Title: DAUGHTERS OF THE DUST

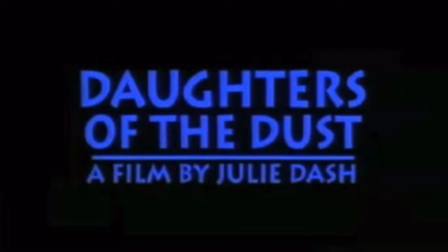8:15 Not only are they literally exiled from the mainland, separate from the United States, but they are starting to not feel a connection to their African ancestry. Connecting it to today, I would say that the distance from the African ancestry still exists.
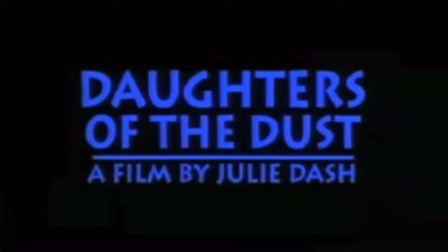8:32 However, the hope for opportunity within the United States has become to feel like something that is intangible. So it has created this feeling of homelessness within people of African descent living in the U.S. They don't feel connected to Africa, and they also don't feel connected to the U.S.
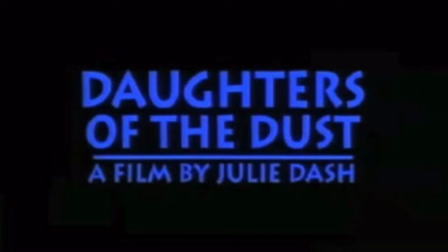8:51 Going back to the scene with Eli and Nana Pezant, towards the end of the scene, Nana is telling Eli about African spirituality and the importance of it.
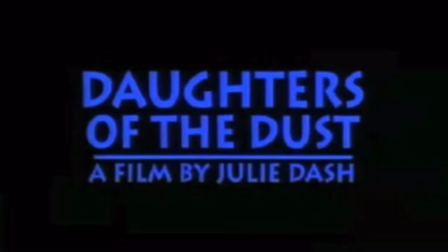9:07 Call on those old Africans, Eli. They come to you when you least expect them. They hug you up quick and soft as the warm, sweet wind.
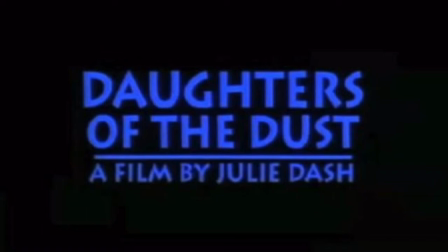9:20 Let them old souls come into your heart, Eli. Let them touch you with the hand of time. Let them feed your head with wisdom that aid from this day in time.
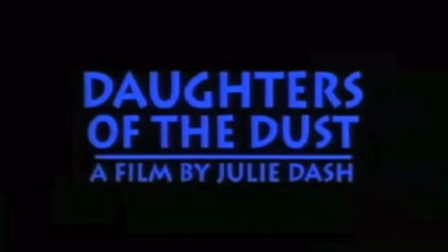9:36 Because when you leave this island, Eli Pezant, you ain't going to no land of milk and honey.
So during this portion of the scene,
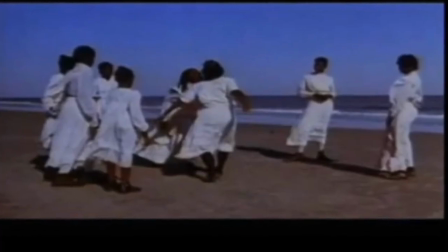9:47 the shot switches from Eli and Nana Pezant to a shot of the women of the family dancing on the beach in all white.
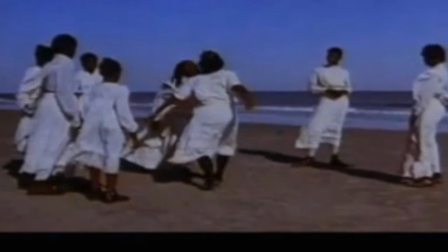9:55 This scene looks very similar to rituals within the Yoruba culture.
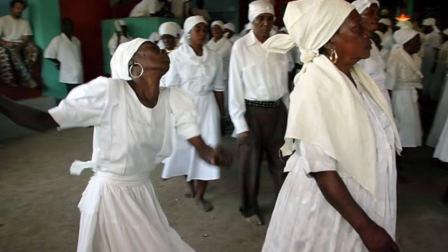10:01 When the people want to call upon an Orisha,
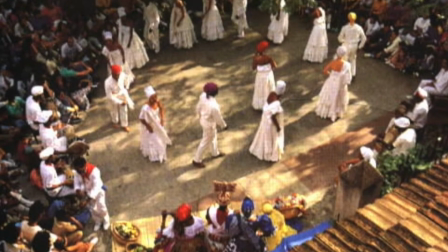10:05 they gather wearing all white and they begin to dance in a very spiritual way.
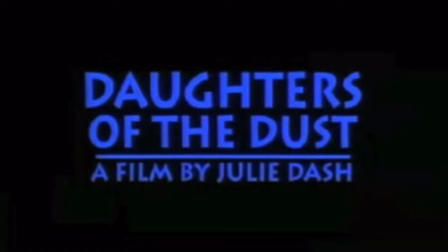10:11 Nana Pazant is really the only one in the family who is really in touch with the Yoruba culture and the African spirituality. The rest of them know about the trinkets and the little things that she would do, but they don't seem to be really connected with it themselves.
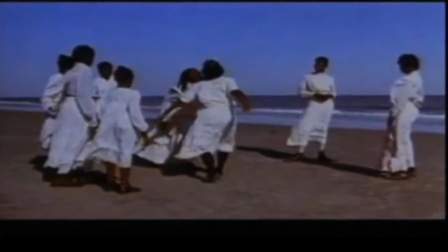10:29 So the fact that they are dancing in this way really emphasizes Nana's words.
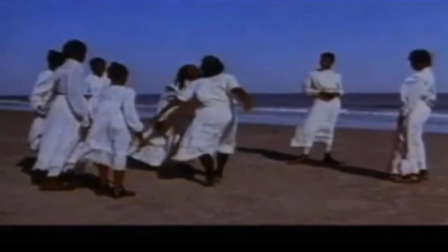10:35 She's saying in that scene, call upon the ancestors, let them touch your spirit.
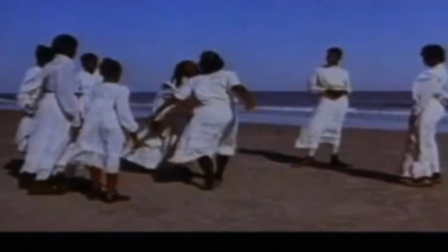10:40 And in this scene, it seems as if the ancestors are touching their spirit and the ancestors are with them.
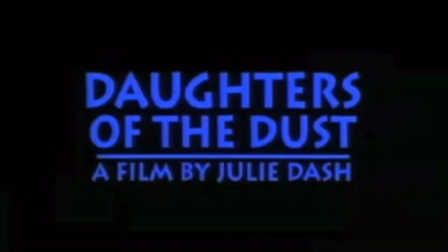10:49 The article points out a scene in the film.
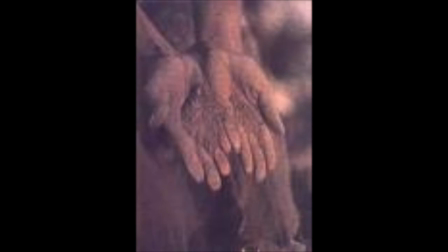10:52 It's actually the first image shown in the film of Nana Pazant holding some dirt in her hands and the wind blowing the dirt out of her hands. The quote from the article on page 201 says, "The first image of the film is that of a wind blowing through a young Nana Pazant's hands.
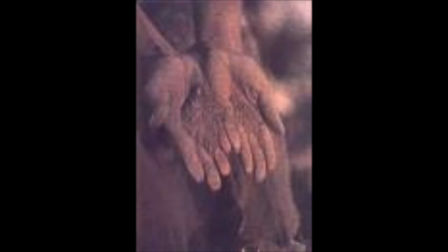11:11 The screenplay describes the scene in diasporic metaphor. The soil, like dust, blows from her hands and through her fingers. This opening metaphor resonates throughout the film as the, quote, free Negroes,
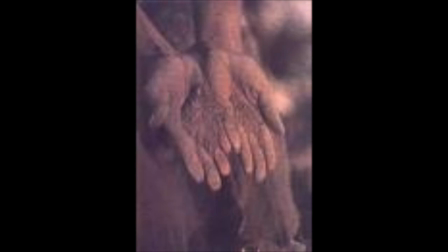11:26 unquote, of the Sea Islands slip through Nana Pazant's matriarchal hands and move north,
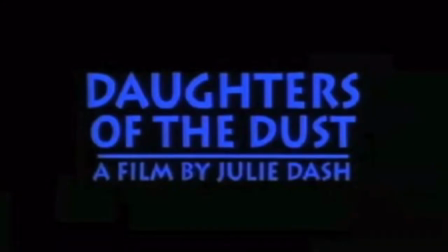11:33 affirming that an exile situation is not resolvable, only recurrent and aggravated." Nana knows she cannot keep her family grounded where they are currently located, so she tries to
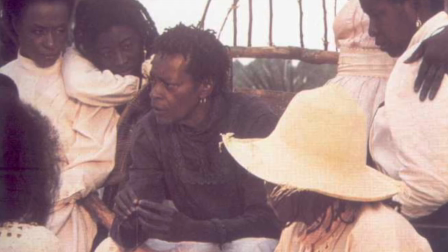11:49 drill in their heads how important that their ancestral spirituality is,
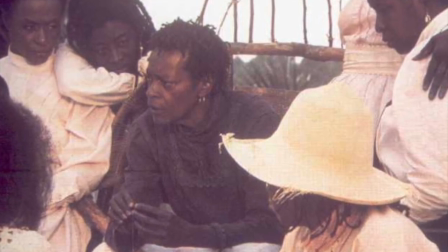11:55 coming from Africa, and that they need to take it with them. However, she's met with resistance from her
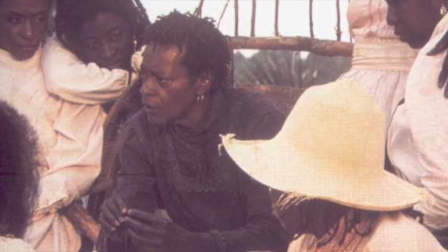12:03 great-great-grandson and her great-granddaughters, and them also teaching it to their children as well.
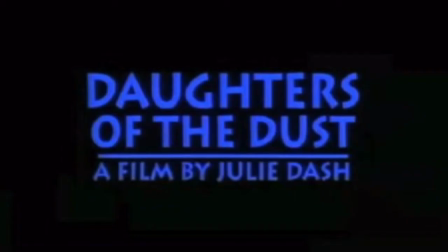12:10 We see Nana Pazant struggling with trying to hold on to her family. She's trying to use her spiritual connection to her ancestors and her African roots to keep them grounded and to create some kind of foundation for the family.